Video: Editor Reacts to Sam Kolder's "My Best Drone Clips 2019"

Hello friends, welcome back. Before we get into today's video, important announcement. If you're watching this right now, chances are you're interested in getting better at video editing. So that means that you might be excited about what I'm going to announce to you right now, which is I'm going to be organizing a one day in-person workshop in which I'm going to teach you everything that you need to know to become a better video editor. If you're interested in that, then down in the description, there's a link that you can click where you find out when it's going to happen, where it's going to happen and how you can join if you want to. And with that, let's get into today's video. So a couple days ago, I've scrolled through my YouTube feed and what did I see? A new Sam Calder upload. I watched like the first minute or so and completely got my mind blown. As probably you did too if you've seen the video already. If not, go and make sure to watch Sam's video before you watch this analysis. So let's jump over the computer and look at Sam Calder's drone clips,
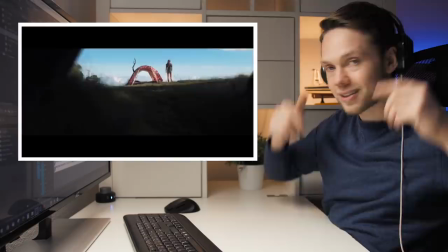49s
which seems like he used a couple of leftover or the best drone shots that had and turned it into an absolute freaking
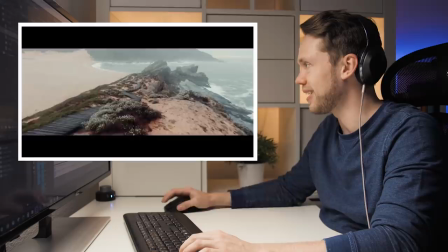55s
awesome video as always let's get into it so even here already like the first cool shot and it
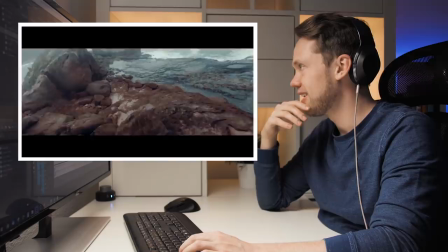61s
starts so cool right away the beat i love the beat it's so cool and
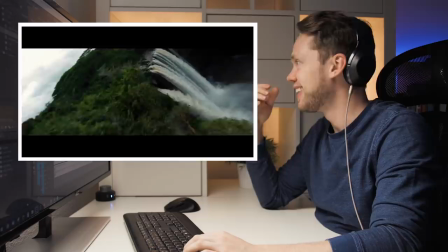68s
then here what you see whoa just happened
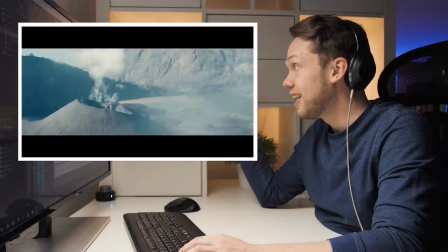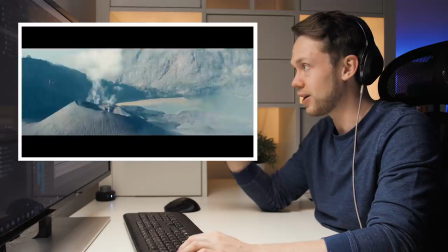80s
and so the intro was like four different shots but they are all so super cool and then the transitions are absolutely crazy.
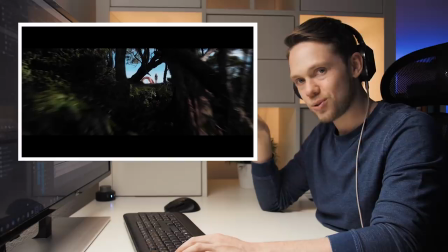88s
So let's look at the intro again, how that starts. Even here now. So first of all, you see how narrow this is where he's flying through here.
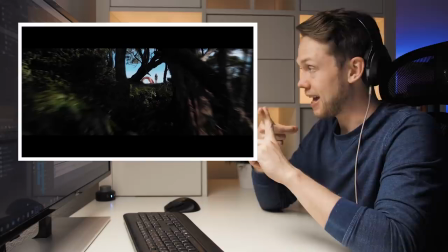96s
So first of all means that he probably used a smaller drone, maybe a Mavic Air.
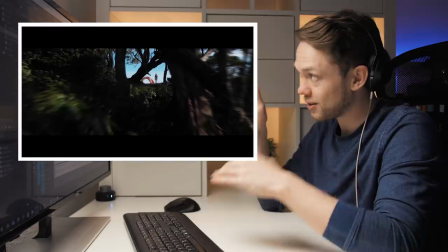100s
And then that's simply a bit risky, flying so close next to the objects through the trees here.
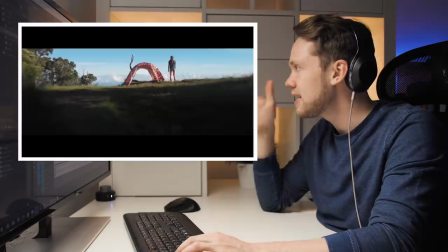105s
I wonder how many drones he crashed within his career. And then super cool how it's flying towards the tent.
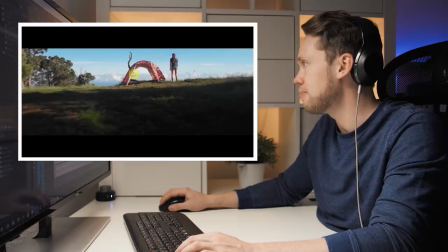110s
And then he masked out, do you see that?
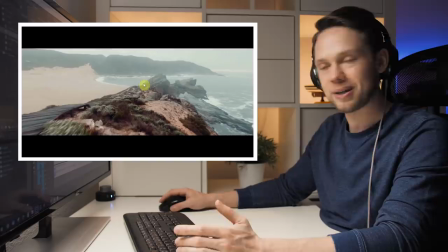113s
Here in the back, you see that the mountains don't align up with those so that he masked out the opening of the tent and
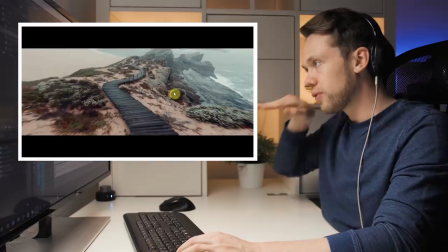120s
shows us the next shot behind it and here you see that must have been an FPV drone by the way it's tilting and shifting back and forth it's not
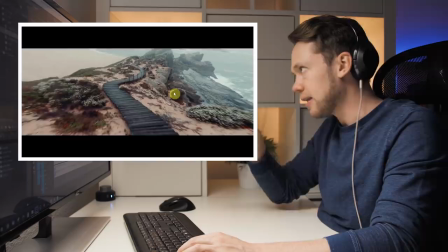127s
your standard drone that's flying straight flying in circles so it really has this jet pilot motion and he's flying so risky
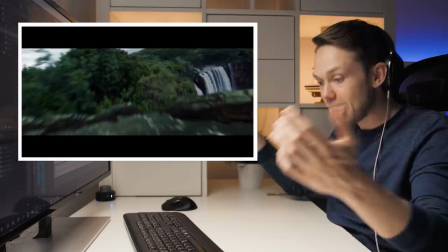135s
by going so close and this was probably the thing that stood out the most to me here's this transition I just don't see where the transition happens Where does the freaking transition
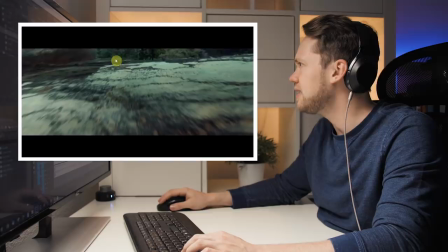144s
happen? I've watched it five times after each other and I just don't see it happening.
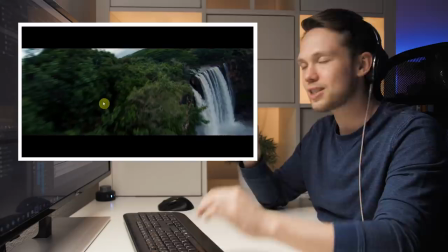152s
It could be that here there's a mask. Out of everything that I've seen so far that would be my best guess, but it's so freaking smooth how he's doing the transition.
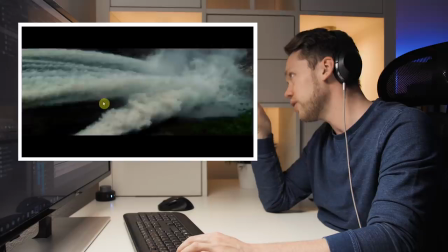162s
And then again it's like a FPV drone.
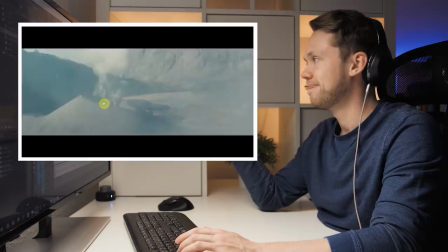165s
Here is again a super risky shot to get so close and the transition is so cool by going in the mist of the waterfall and then transitioning behind a cloud.
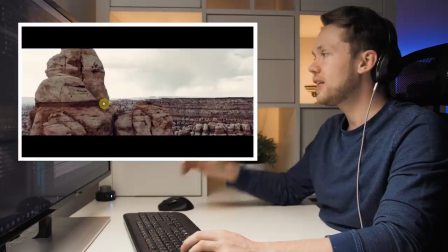175s
I mean, what are we talking about?
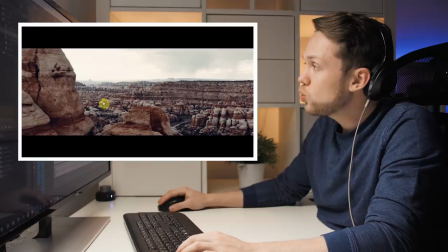179s
Really cool with this drone shot, with any shot, if you want to give it more depth and want to make it more interesting,
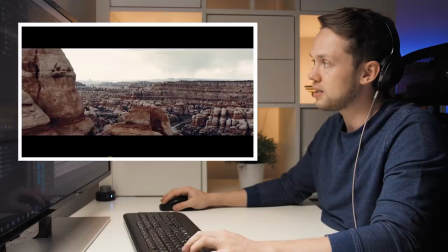184s
it's super important to have foreground elements because it gives this kind of parallax effect where the foreground is moving in different speed than the background.
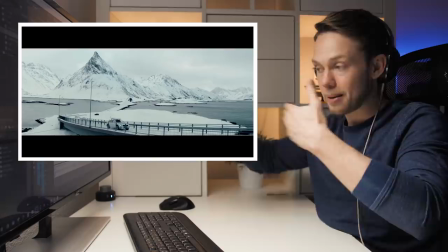192s
So see this here, that's how we as humans see dimensions.
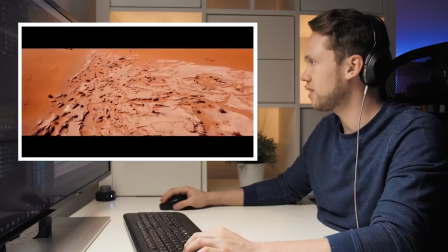196s
So that makes it so much more interesting to look at. this one's super cool shot as well
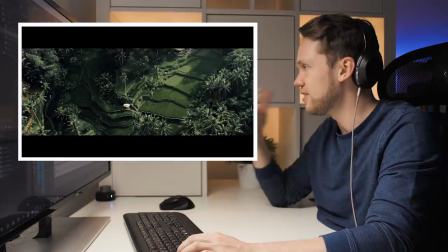204s
and here although he's jumping between different times of year different locations different colors it's like it fits together very nicely and simply it's really stunning imagery that he's getting out of those drones here with this one super moody with a long shadows
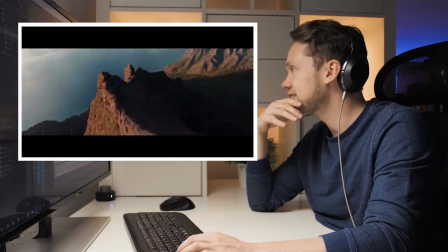223s
again super crazy fpv drone flight
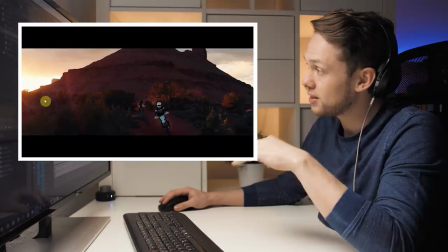229s
God so close this one again another really cool shot what gives this one a really cool atmosphere is that you see on the left here it's
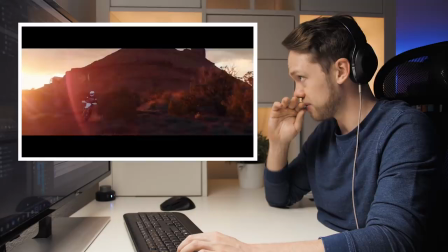238s
the sun about to go down so shot it during golden hour perfect choice on the time of day and then here the thing is you need to
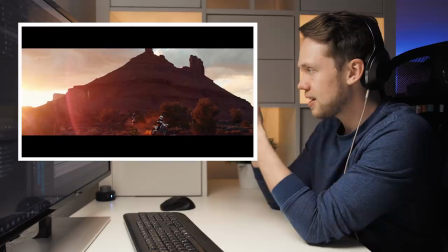246s
think about is he flying backwards with the drone obviously because this clip is play playing forwards that means that he does not see where he's flying backwards,
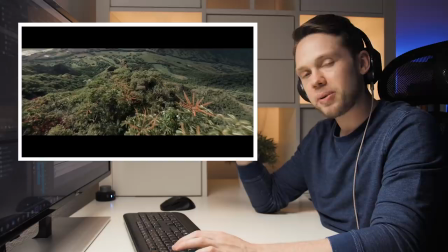255s
but still he's passing by so closely next to the bushes and the trees. And the perfect tilt up in the end to see the mountain.
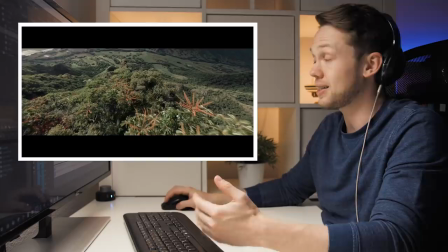263s
And that could have been achieved afterwards filmed in higher resolution and then tilted it up because you see here is the black letter bars.
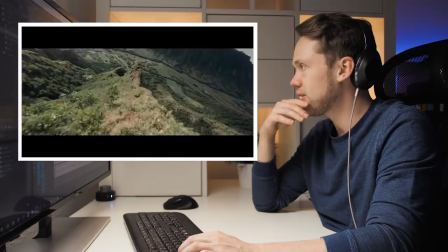269s
That's a big advantage when you edit your videos with letter bars. Again, super close, crazy, fast, FPV.
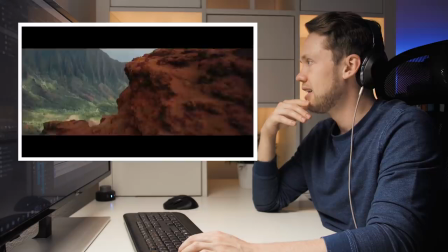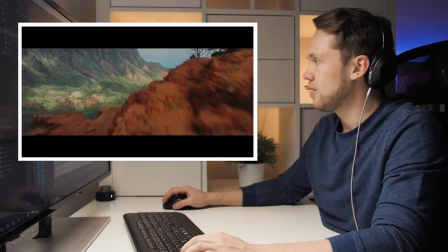282s
and then the question is in which direction did he film this so you see this in this direction and then it
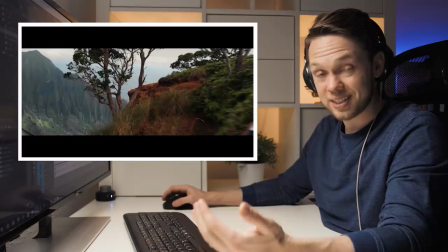290s
reveals it reveals a rock it reveals another rock and then it reveals the tree that it flew through and then you need to think about did he actually fly this one backwards
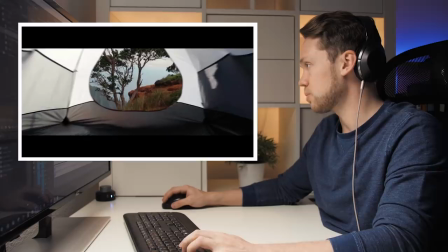298s
i bet he did not so how he recorded it was most likely that he
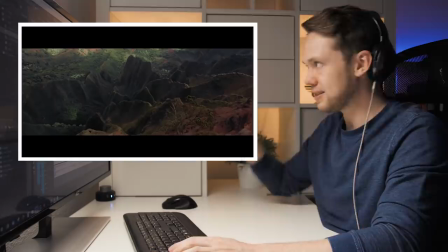303s
flew forwards like this and then over the mountain and then tilted the gimbal down.
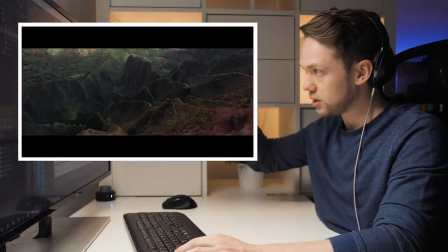308s
That was it was actually possible to fly through the tree and to control the motion and then the gimbal.
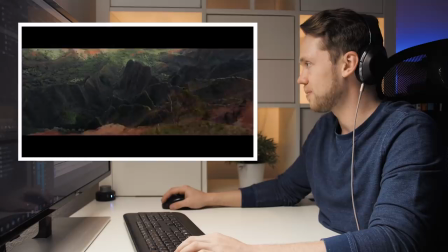313s
It's perfectly timed but then letting it play backwards makes it look ten times crazier. Because you don't expect this.
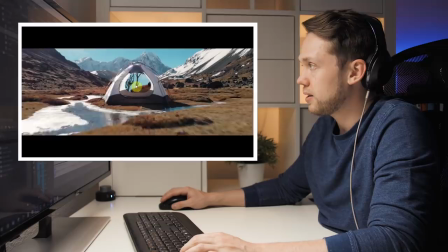321s
And then here again it's the same trick. So here's the backside of the tent is simply masked out and then here you see that shot disappearing.
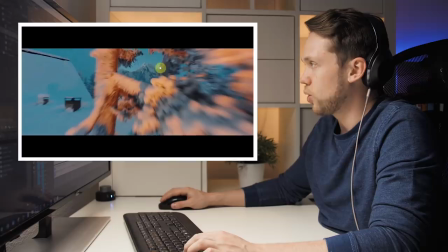329s
It still keeps staying there and he does the exact same thing here there's an opening in the trees that he masked out do you see this
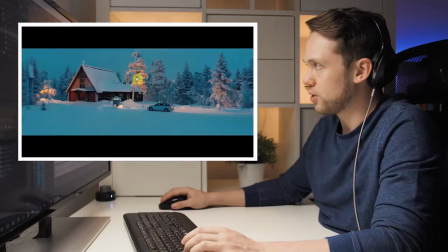336s
and you see still there's the mask there's the mask and now you don't even recognize anymore that there's this mask because it blurs in so much but
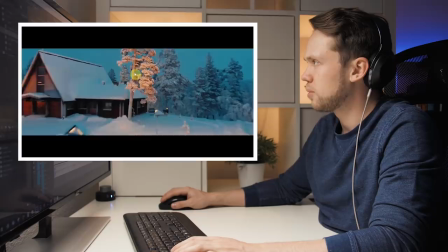345s
if you leave it playing in the other direction
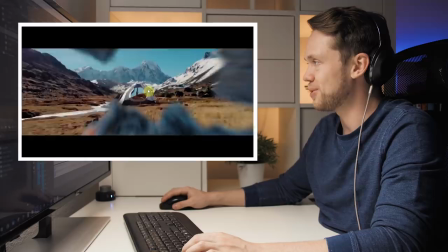349s
pay attention here and now you see it appearing pretty pretty epic
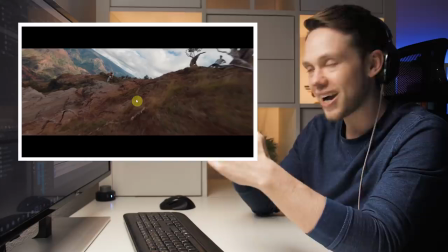358s
every time that i see something like this it gets me so excited because with every single of his uploads he's trying to put the level a little bit higher,
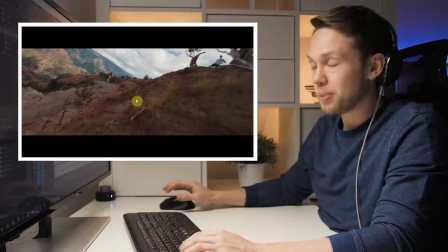365s
a little bit higher, pushing the game a little bit further.
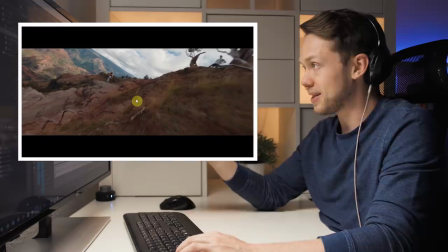367s
That's actually the way that you stay relevant because there's been many other people who have become super famous quickly on social media but to
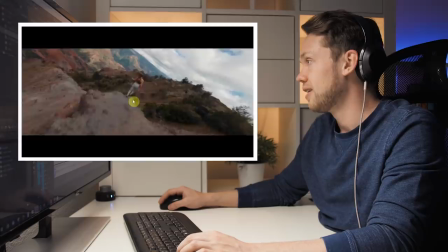374s
stay relevant and to stay on top of the game that's what makes it difficult and that was he simply achieves by pushing it further every single time.
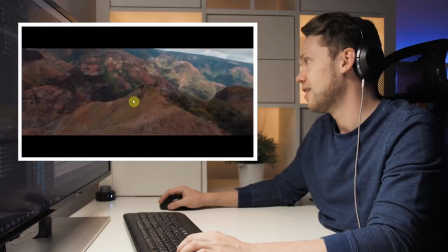381s
Again super crazy FPV flight.
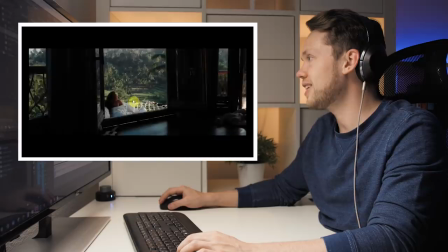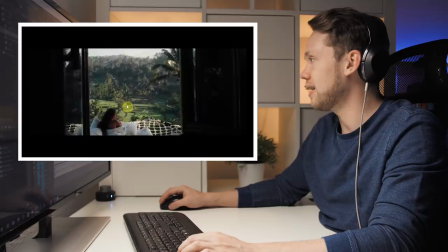391s
so freaking close this one of course super cool shot from inside that villa
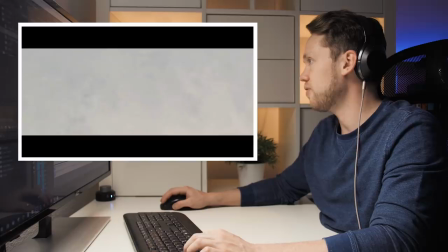400s
here again with the transition of the clouds goes into the cloud fades completely to white here you still see
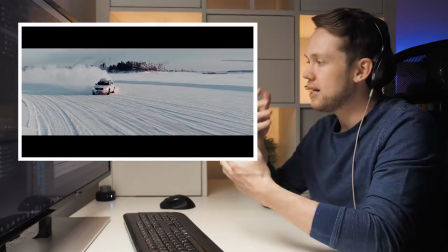406s
that there's the trees and then they fade away and suddenly it's in the other cloud it's just when you edit
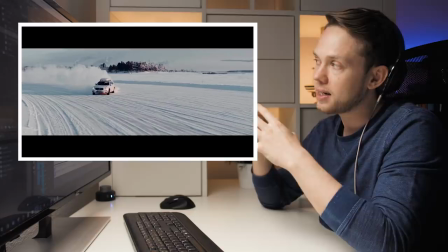412s
something like this it's really about knowing your footage and recognizing spots that match up very well and
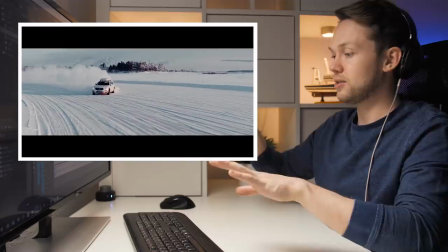418s
then cutting them together and transitioning them smoothly and that's what he's doing perfectly here so Fade to white because of cloud,
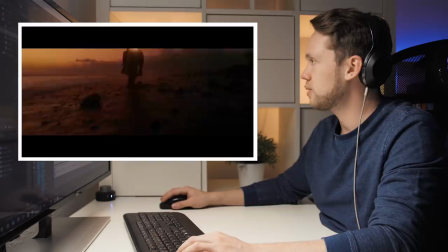424s
fade to white again, but now in the wintertime This one rolling backwards This shot is absolutely epic.
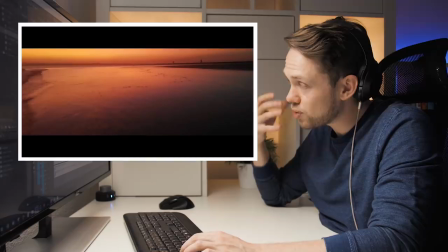433s
It's so moody and the Sun has already gone down You pay attention to the sound effect in the background that really sells the atmosphere with the water with the sea
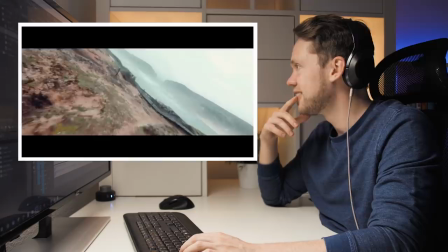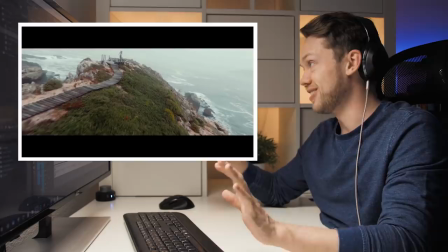446s
So this is this makes me want to get an FPV drone seriously.
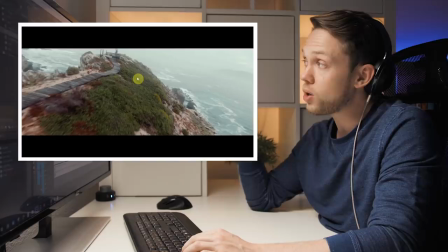453s
The thing is also you need to consider like is this flight actually happening that quickly or is it fast forwarded.
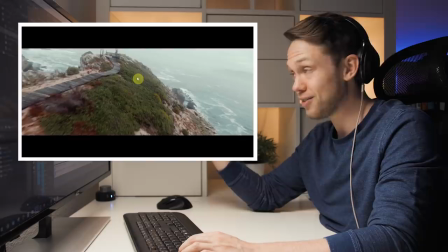460s
But here you see her walking in normal speed so that means that the speed that you see from the drone here is actually the speed in which it was really flying.
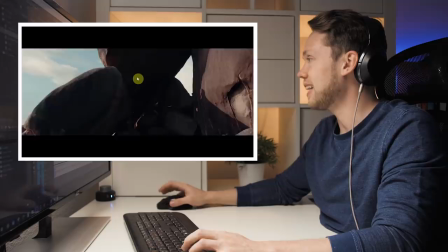468s
So that means it was flying pretty fast.
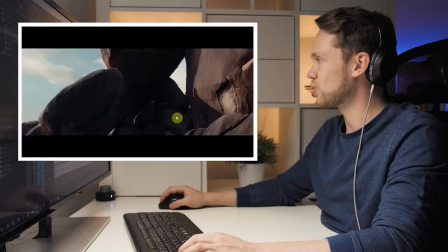472s
again super cool transition in here that it turns around goes out and the mask between those rocks